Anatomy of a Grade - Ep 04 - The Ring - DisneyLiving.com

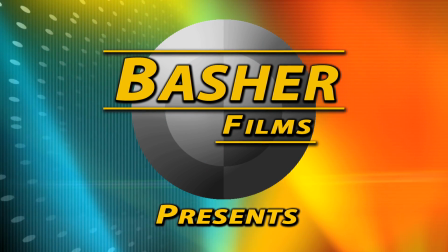0s
Hey everyone, Chris Hall here from Basher Films in Pasadena, California, welcoming you to another episode of Anatomy of a Grade.
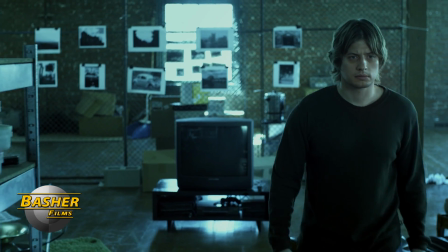7s
In this episode, we're going to take a look at a short online commercial done for DisneyLiving.com, directed by Sebastian Davis and shot by DPJ Visit.
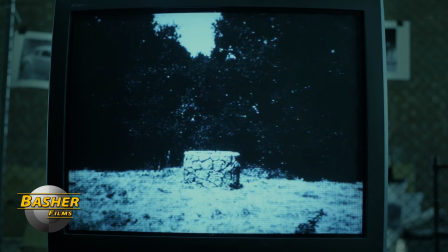16s
This short online Halloween promo is actually meant to spoof the 2002 horror film The Ring, done by director Gore Verbinski.
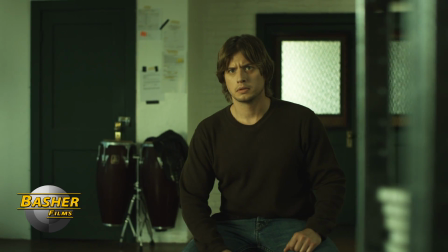24s
This is some of the raw red footage we've got from the commercial here. You can see everything's very warm with a hint of green to it.
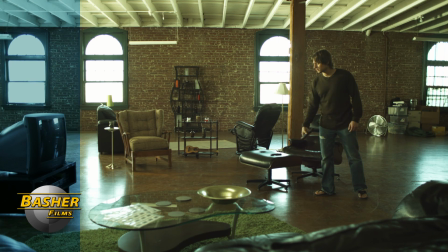31s
What we want to do is give this a very stylized blue-green cyan look. And here's the final footage that we're going to wipe to right now.
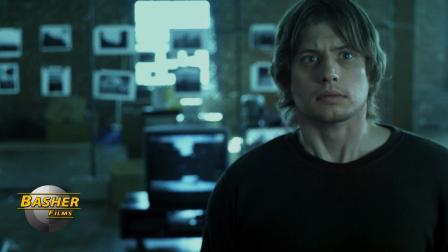38s
You can see everything is a lot more contrasty with these vivid blues and greens.
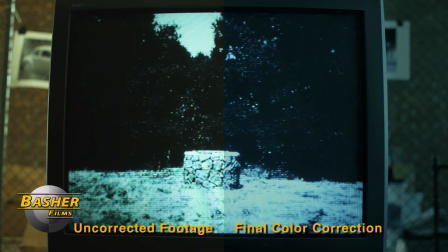43s
Definitely not a realistic look, but one that's very stylized and can only be achieved out of camera in post-production.
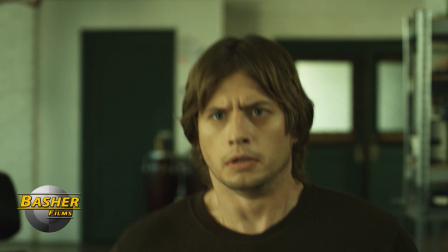51s
Let's take a look at this close-up from the film, and I'll show you exactly how we got from here to here in the final piece.
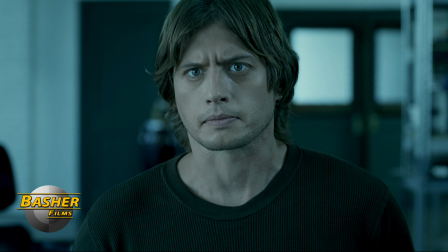58s
Okay, so we're going to take a look at this medium close-up of our actor, and this is the final corrected image, but here's what it came in looking like.
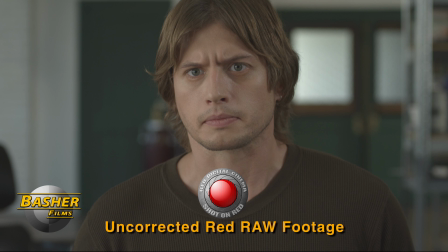65s
This is the raw, uncorrected 12-bit red footage, and as you can see, this image is fairly neutral, and we need to radically alter the look of this. So the first thing I'm going to do here is a primary color correction. I'm going to do a bunch of things right in a row. I'm going to change the color temperature of the raw data, and lower that so that my image turns more blue.
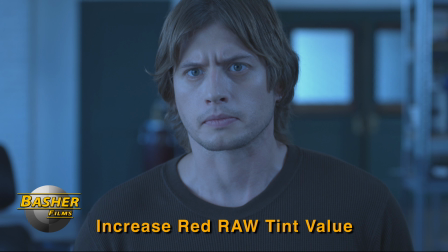83s
I'm going to up the tint of the image so that I can add more green into the image. And then I'm going to do some standard primary color correction, lower the blacks, raise the whites, and move everything much more blue-green.
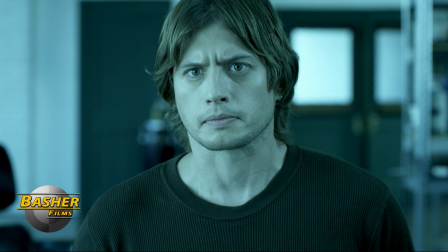96s
And I end up with an image that looks something like this. Now you may be asking yourself, wow, look at his skin. And that's exactly where we're going to head to in the next step. We're going to isolate his skin tone and bring that closer to neutral. I really like the way my background is turned out, but I don't like the way his skin tone has been rendered.
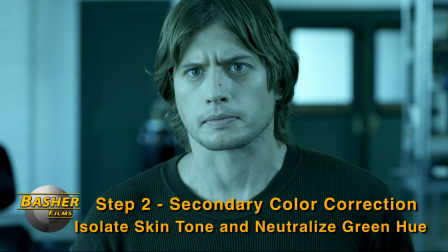115s
So to isolate the skin tone here, what we have to do is pull a key off of the skin tone on his face. So when I pull that key, it looks a little bit like this.
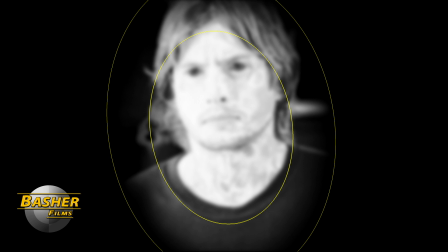126s
Now, not only have I pulled the key, but again, I've added a vignette that you can see in yellow on the actor as well. So what I'm going to do to render the skin tone neutral is add a lot more red into the midtones and highlights,
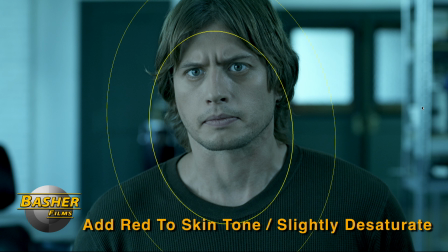138s
and then just slightly pull back on my saturation so that I get something that looks like it actually might have been shot on set like this. We have a skin tone that's still blue-green, but much more neutral than before. Alright, the last step in our process, now that we've got our actor's skin tone in the proper range,
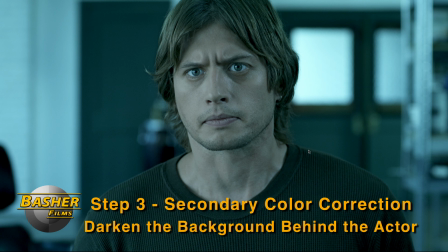154s
is to just darken the image a little bit more outside the actor to give this a little bit more scary, menacing kind of feel to it. To do that, I'm going to put a vignette around our actor's face, and here's what that vignette looks like.
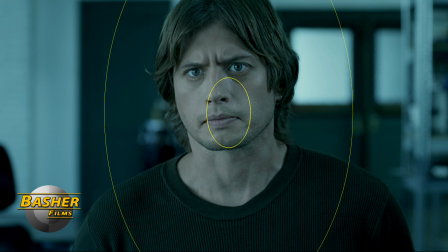168s
And I'll show it to you in black and white so it's a little bit better.
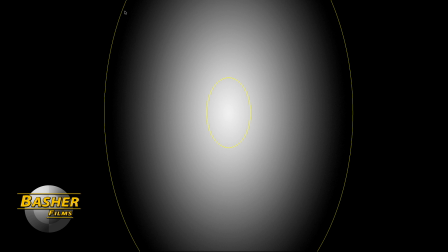170s
You can see the center of the frame here is left untouched, and the outside portion of the vignette has been darkened.
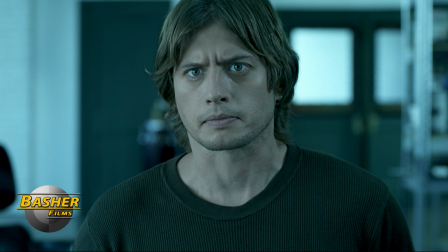177s
And this is what the final image looks like. Here's before, after, before, after.
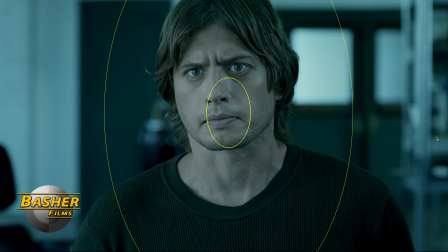183s
You can see by darkening the frame a bit more, we've given this a much more menacing feel.
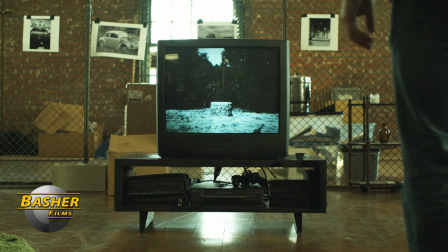189s
So here's the final shot of the film played back in real time. Again, here's the original red raw.
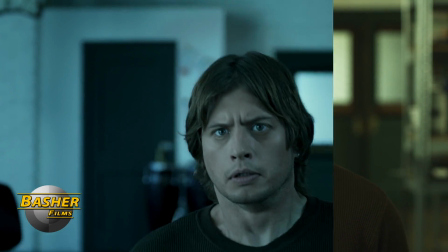194s
And now we'll wipe to the final color corrected image. So that's it for this episode of Anatomy of a Grade.
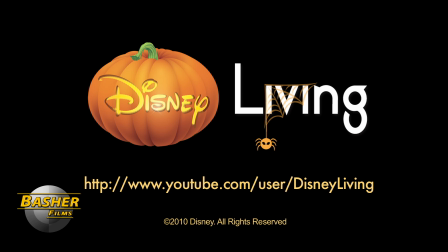200s
Please check out the DisneyLiving.com YouTube channel for all 3 Halloween commercials that spoof The Ring,
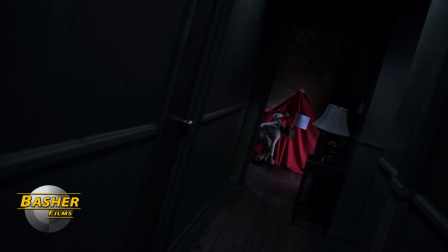207s
The Shining, and The Sixth Sense. There's some great commercials to look at, and I hope you can check them all out.
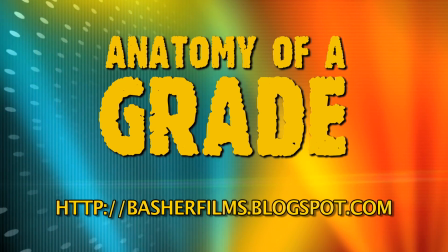213s
They're really well done. Special thanks to director Sebastian Davis and DPJ Visit for letting us use this footage, and we hope to see you next time on Anatomy of a Grade.